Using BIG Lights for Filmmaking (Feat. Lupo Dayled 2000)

So you're using an outdoor space that you're then adding light to, or it can be a large space that you want to use your inverse square law and have a distant large source that people can move around the space and not change exposure as they move. The way you do this is use diffusion. You use 4 foot by 4 foot frames, or you use, usually inside houses, or outside you can use 6 by 6 foot, 8 by 8, 12 by 12. They go all the way up to 80 by 80. When you build these big diffusion panels, you need to light them. And because the diffusion takes away so much of the light, you need to start with the brightest source possible.
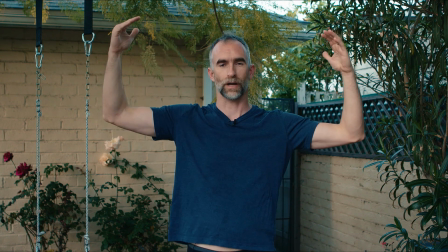289s
So here we are in my backyard. I have a tree overhead that's kind of cutting off down the top light,
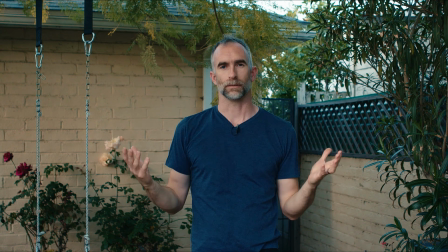296s
and I sort of have an ambient light coming in from the sky.
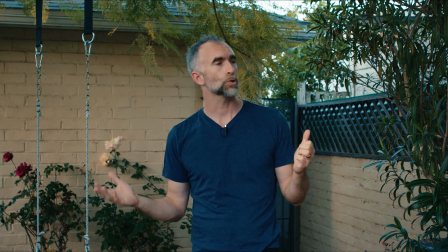300s
It's maybe, 20 minutes before sunset, so the actual level is pretty low.
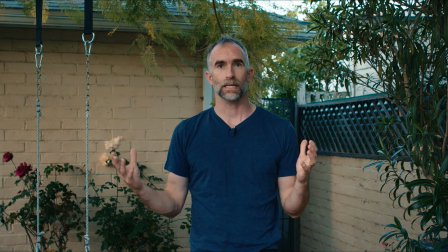306s
But as you can see, it's pretty decent.
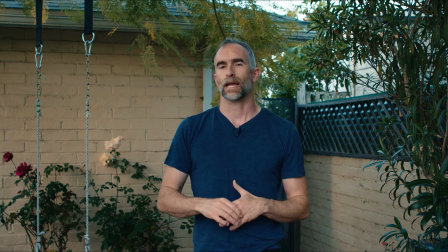310s
I'm properly illuminated, and it's a clear, if not particularly cinematic shot. Now what I'm going to do is turn the exposure on the camera down.
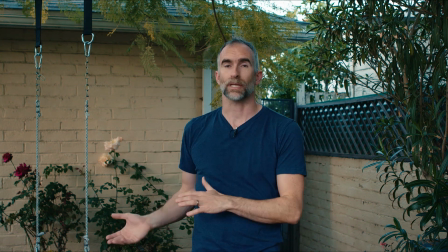321s
What is now the key light, I'm going to use it as the ambient light, and I'm going to add a really powerful
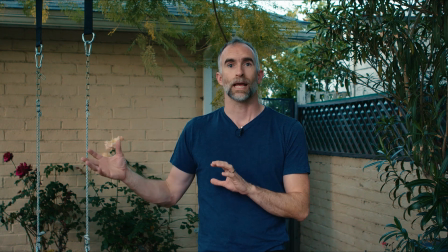328s
LED light coming through a 6x6 as my new key, and you're going to see how that changes the shape of the light.
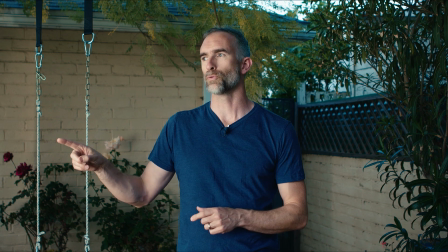340s
So now we have the Lupo punching through the 6x6 half grid,
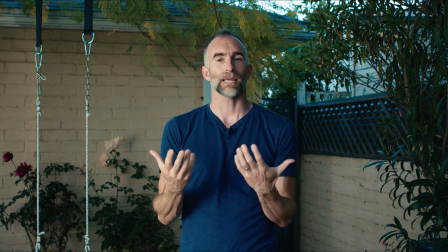345s
and you can see I still have ambient around me, but me as the subject is so much brighter, and it's directional.
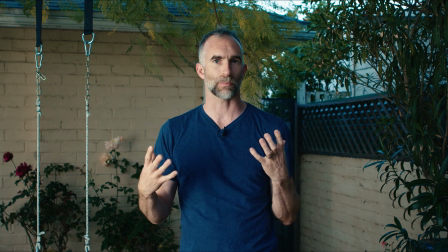352s
It's coming from the side, it's giving me this nice shape, it's making me stand out from the background.
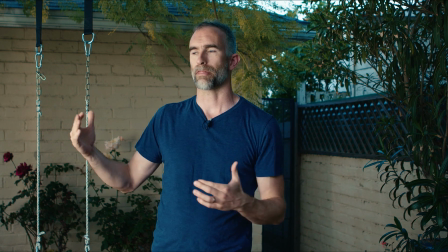356s
It's also big enough that because of the inverse square law,
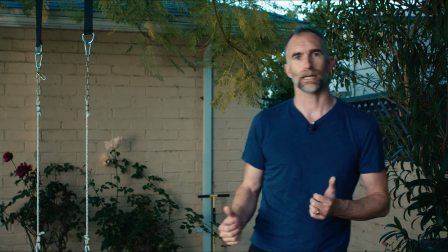360s
I'm not necessarily too much darker here than I am brighter here closer to the source.
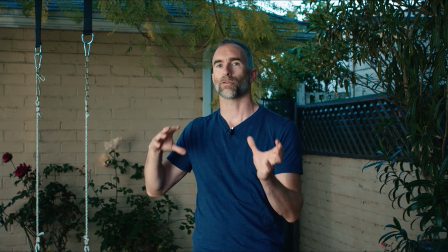367s
So lighting with powerful lights diffused through big soft sources
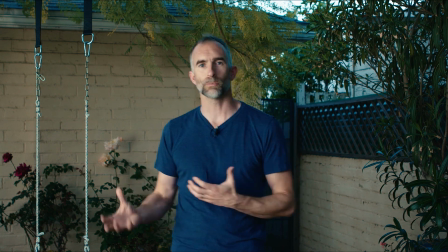373s
gives the talent or your subject room to move around and still be sufficiently lit.
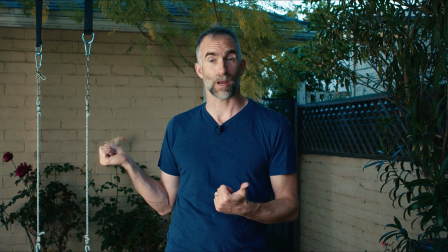379s
Notice too how I am a couple of stops brighter now than my background from when before I was using just ambient.
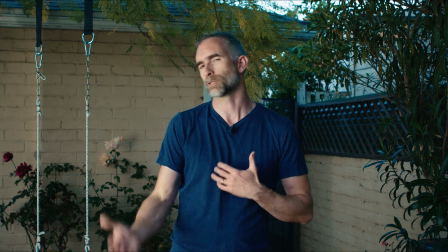384s
Me in the background with the same exposure, and there was no separation there. That's an outdoor example. A far more common one is, like I said, putting diffusion on windows and using units like this or multiple units like this to punch through that diffusion to light the whole diffusion on the window up and use the diffusion inside as a source, just like it would be the sun. The reason that you can't use the sun consistently making a film is that the sun changes direction, it comes in and out, clouds go away and come back. So you need a dependable light source that's strong enough to take you through a whole day or night of filmmaking and still give you a consistent exposure. I am certainly not an expert on this. I'm someone that's kind of discovering these tricks as I go. There are plenty of people out there that know a lot more about this than I do. There are a heap of really strong, punchy lights at NAB this year. The Lupos are definitely worth checking out because they're self-contained. They're really high quality, and they're Italian instead of Chinese made. They have a really high CRI, and they're very, like I showed, they're very bright. I'm going to follow this up with another video where I use multiple sources of bright light to diffuse one piece of diffusion, one silk, and show how you can combine multiple sources to get an even brighter diffused fill for a daylight interior. Thank you very much for watching. I will see you next time.